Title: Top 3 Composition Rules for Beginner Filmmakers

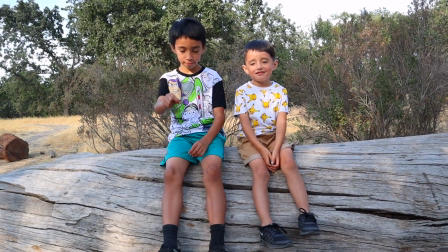260s
Again, it's still a good looking shot, but if you want to put some balance and some more composition into the shot here,
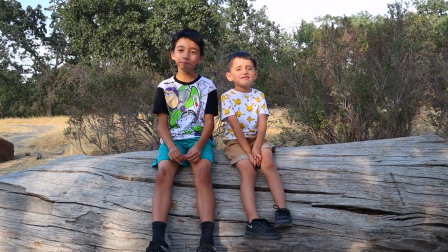267s
what you want to do is, if you look at the graph on the screen here,
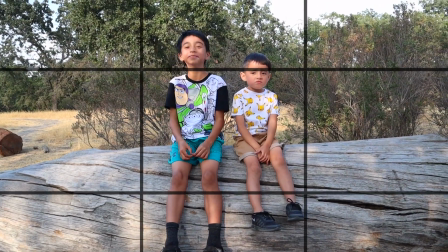270s
you want to go ahead and put the main subject of the shot here into one of those points.
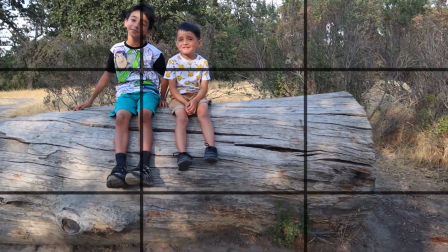276s
So I can put them on the top left. As you can see, it gives us more of the background.
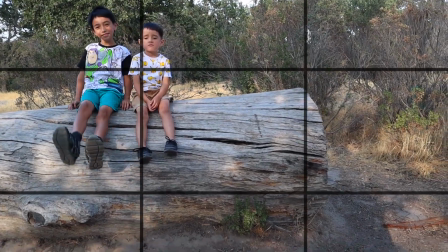282s
You can kind of see where they're at if I put them on the top left.
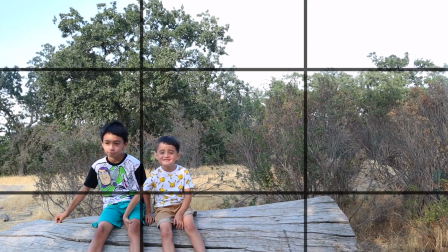285s
I can move them to the bottom left there, again, which shows us more of the sky, more of the trees back there.
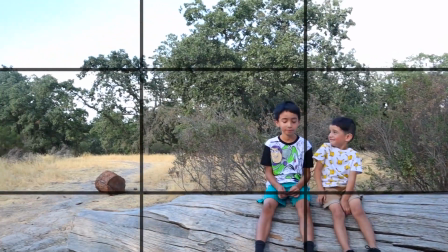292s
I can move them down to the bottom right corner. Again, it just shows more of the background.
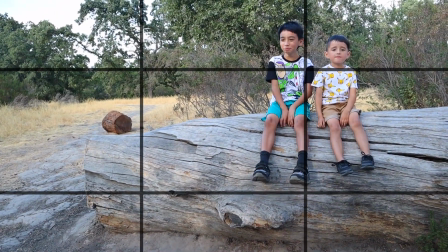297s
And then you can also put them on the top right up here. So you can see that's a much better picture in one of these corners here.
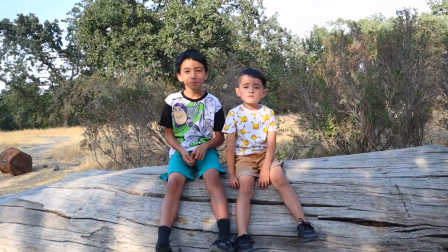305s
Then if we just had them sitting right here, just right in the middle of the screen.
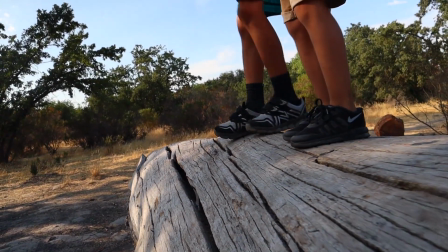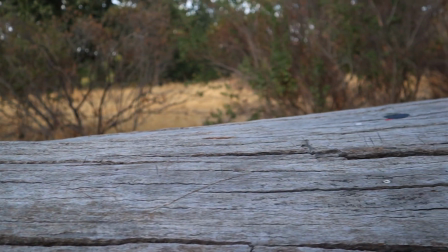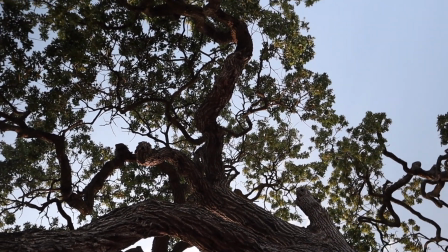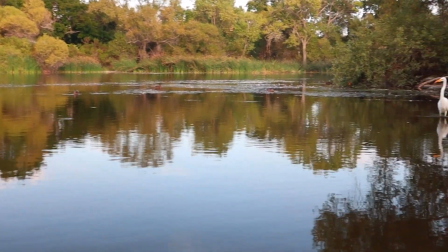327s
And here's another example of how to use a rule of thirds. We got this little guy here.
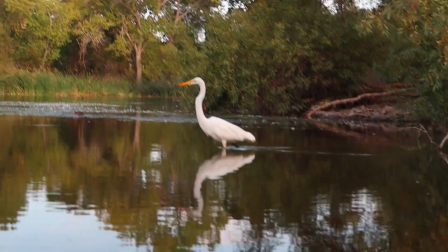332s
We are going to go ahead, instead of just doing this and putting them right in the middle of the frame, we can zoom out a bit here.
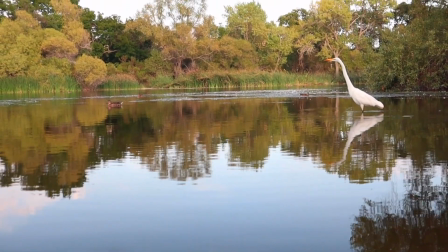340s
We can get more of the landscape, and we can put this guy right on the top right corner here.
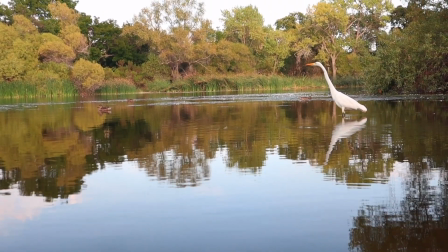347s
Another thing that you also want to follow, I didn't really touch on it too much here,
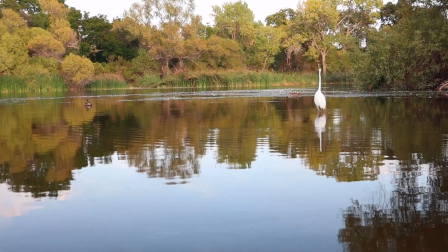351s
but whatever the direction your subject is facing, you want to put him on that corner.
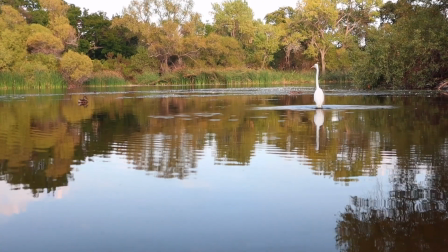356s
So if he's facing left, you want to go ahead and put him on this corner.
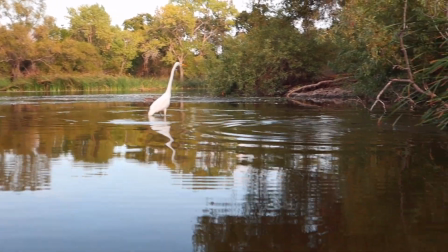360s
If he is facing that way, you're going to want to move it to this corner here, so you can kind of see which direction he's looking in.
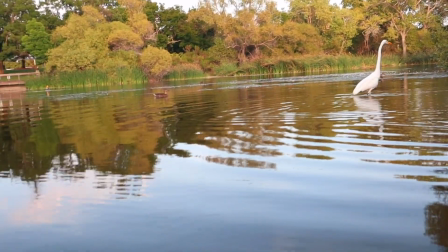367s
If you do it this way, you kind of wonder what that swan is looking at.
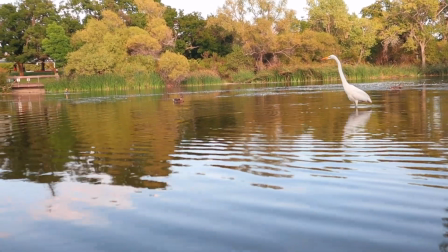373s
It kind of blocks your view. So it doesn't make much sense unless he's facing that way. So he's following along perfectly.
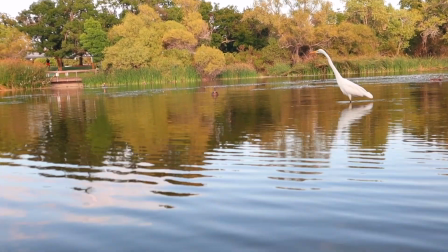379s
So you want to put him on the top corner relative to whatever direction he's facing.
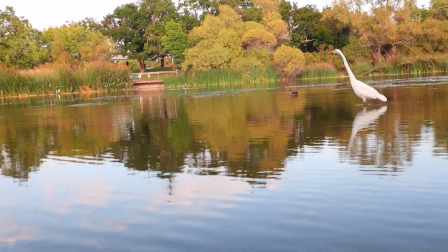384s
So you can see that gives us a lot more background to work with. If we put him in one of the corners there, instead of, again, just doing this and getting him right in the middle, again,
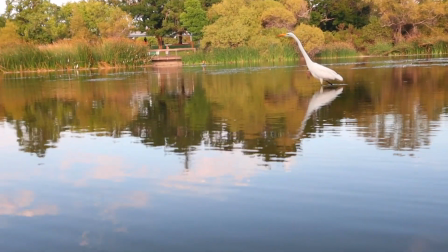393s
which still looks decent, but you want to go ahead and position him in one of the points using the rule of thirds.
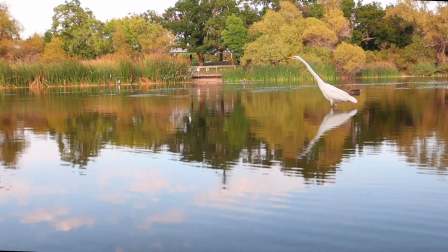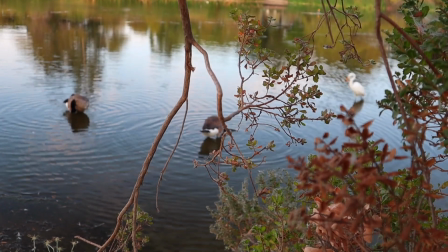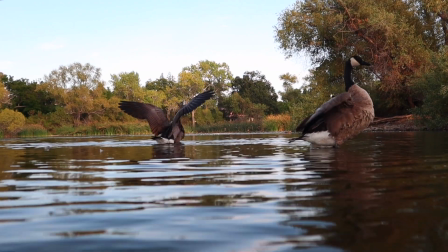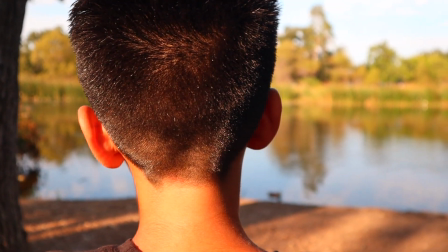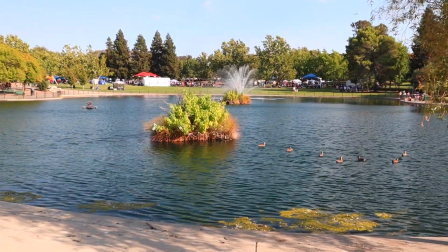428s
And here is an example of framing and how you want to use framing.
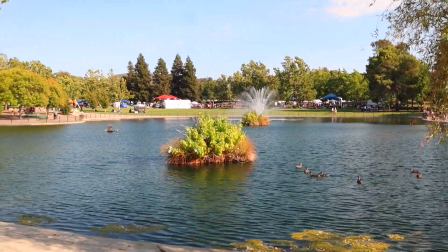432s
So let's say I want to shoot that little waterfall in the back with these little floating islands that are there.
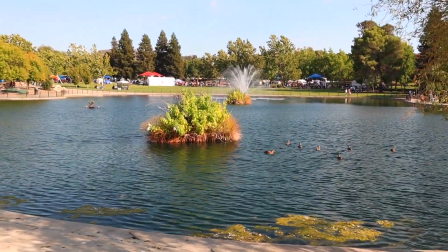438s
Again, I could definitely shoot from here. You can still see it right in the center there, but there are a bunch of other things going on around the waterfall.
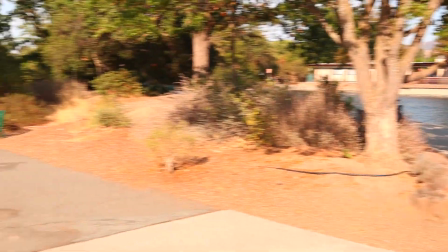446s
So what I did is I kind of looked around, and again, you're not always going to get this kind of situation here,
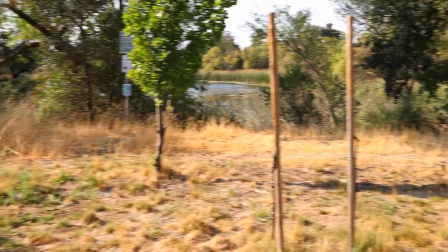452s
but I see these sticks here that are supposed to be holding up a tree. So what I can do is I can kind of come back here,
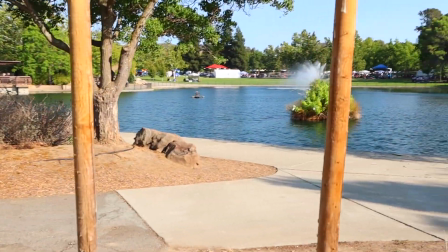459s
and I can get the shot from right between these two sticks here and frame the shot right in between the sticks.
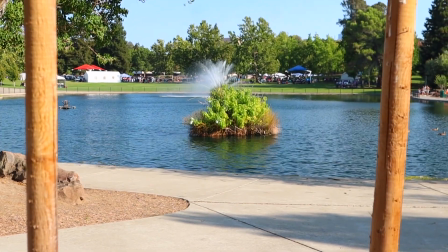466s
So again, we have the waterfall back there. I can zoom in a bit here. And then that gives you a frame between those two sticks.
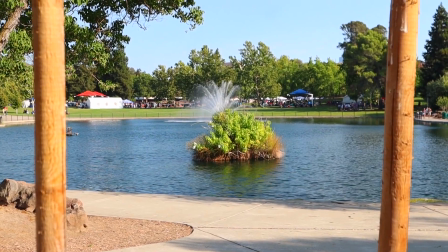474s
And we got the waterfall right in the middle, which kind of draws your attention to it there.
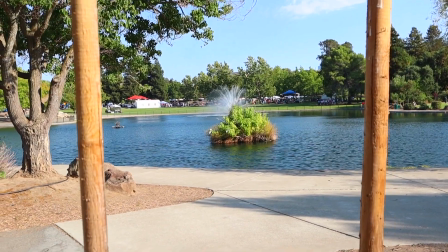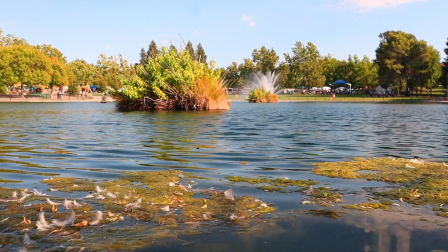All right, and here is another example of how you want to use framing in your shot. Again, the other one that I just showed you, it's not always going to happen. You're not always going to have perfect sticks there. So I'm going to show you another example of framing with this little lake back here. I'm going to show you how I'm going to position the shot using framing and symmetry. All right, so if we're filming the water here, obviously we can get down here, we can zoom in.